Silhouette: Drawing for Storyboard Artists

One of the best ways for artists to improve their visual storytelling is by understanding how to create and use strong silhouettes. I'm Doug Leffler, and welcome to Stobodart.
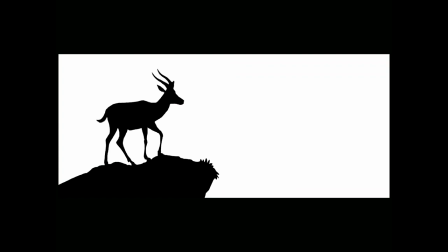Our human eyes perceive shapes faster than we perceive other details of an object. This may be a lingering survival instinct, whereas if we saw an outline like this against the morning sky,
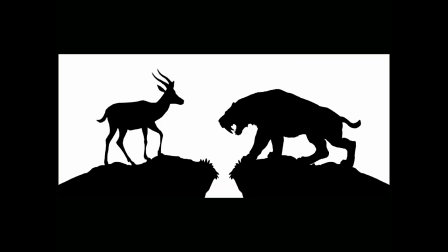we might think, if we make a good hunt, we will have dinner tonight. And if we saw a silhouette like this, we would think, if we don't run, we won't become dinner tonight.
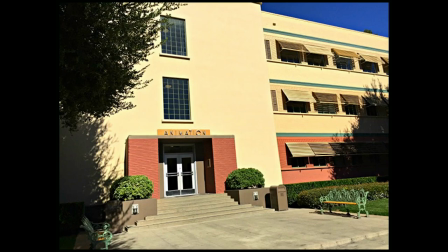When I started my career at Disney, my mentors drilled me on the importance of strong silhouettes. Most animation drawings are only on screen for a twelfth of a second, so it's important that the poses read quickly.
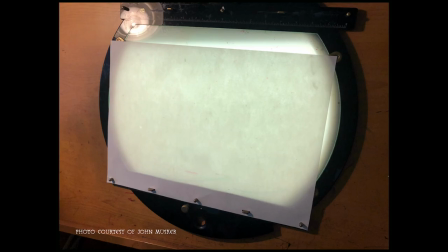We were encouraged to flip our drawings on our animation discs and use the light box to shave them from behind so that we could test the readability of our poses and silhouette. it.
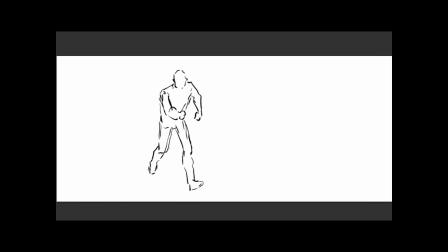I'm going to draw two versions of a pose of a man running. The first one will be a viable pose. It'll tell the story, but the second one should tell the story quicker. Now, the fact that one pose reads quicker than another doesn't always mean it's a better pose, although often it is.
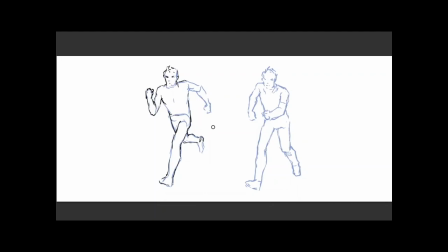And the fact that something takes us longer to mentally digest is useful to us as well for reasons that I'm going to explain shortly.
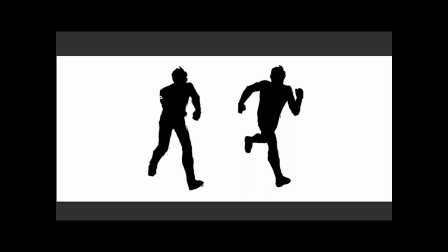But you can see here that the second pose has more visual information in the outline and is a more dynamic shape.
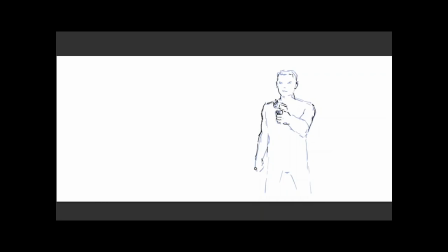In this second example, I'm drawing a man holding a gun pointed towards camera, and the first version will tell the story. The second one should just tell the story quicker. And again, for the same reasons that the external outline of the drawing has more visual information in it and is a more dynamic shape.
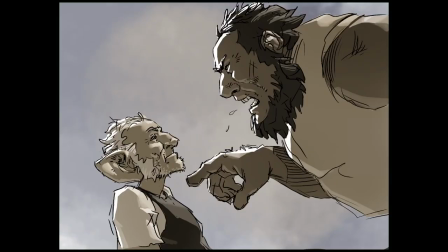Here's the storyboard I drew from Doctor Strange in the Multiverse of Madness. This is from the end of the music duel, and here's how it works in silhouette.
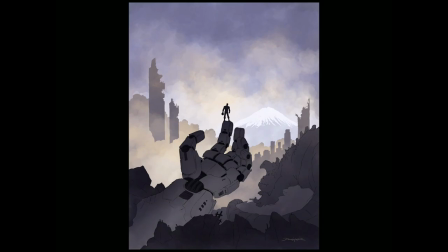This is from the Steven Spielberg film, The BFG, and this is from Pacific Rim Uprising.
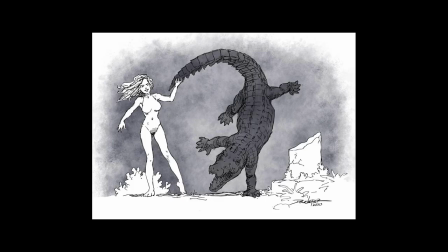Now I'm going to show you a series of drawings, first in their original form and then reduced down to black against white.
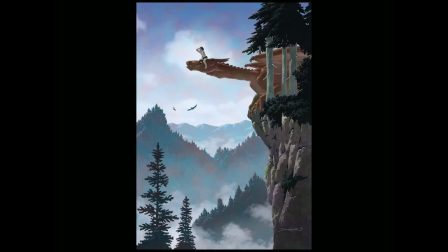So you can see how the design of the silhouettes facilitates the storytelling in these compositions.
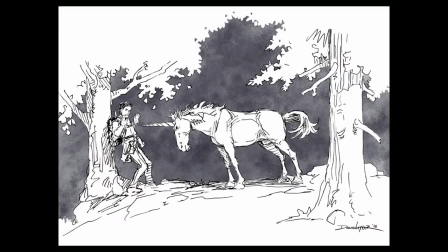Even if you remove all of the internal detail, they still get their point across.
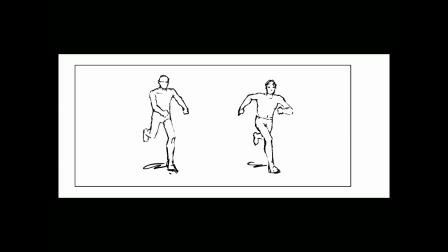When you understand how to use silhouettes to make a story point clear, you also know how to make one less clear, which is equally valuable.
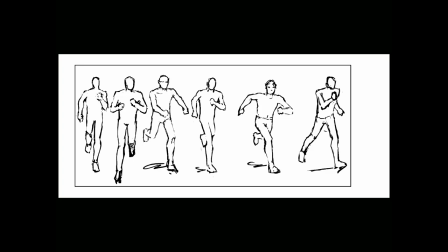We could, for example, draw a storyboard of our protagonist running with a group of other people, where he's the same size as everybody else,
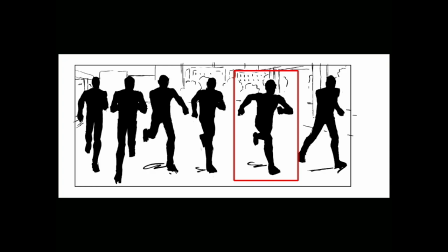and all their poses communicate the idea of running, but this one is the quickest and easiest for us to perceive,
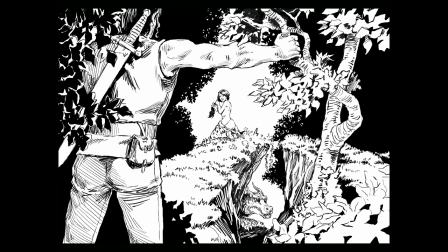so it's where our eye goes first.
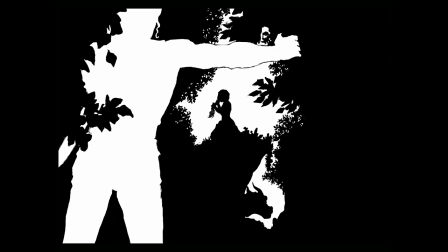In this composition, there are three silhouettes at play, but they all read with different degrees of clarity. So this is the primary read, this is the secondary read, and this is the tertiary read.
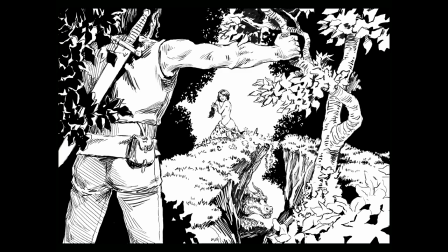When you understand how using the degree of clarity of silhouettes can move a viewer's eye around a composition, you can turn a single drawing into a three-act play. Another important application of silhouettes is in the area of design.
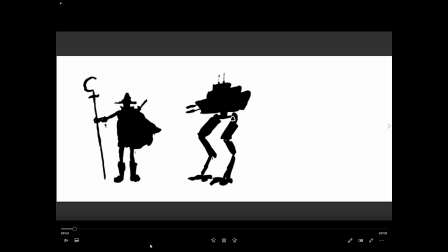Now, you might have seen concept artists working this way. By working first in silhouette, whether they're designing characters or mechs or spaceships,
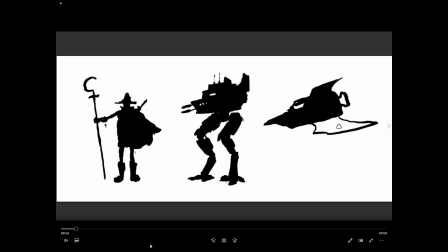it forces them to create appealing shapes that have an immediately recognizable outline. Now, in theory, storyboard artists aren't supposed to be designing a film, but in practice, it sometimes happens.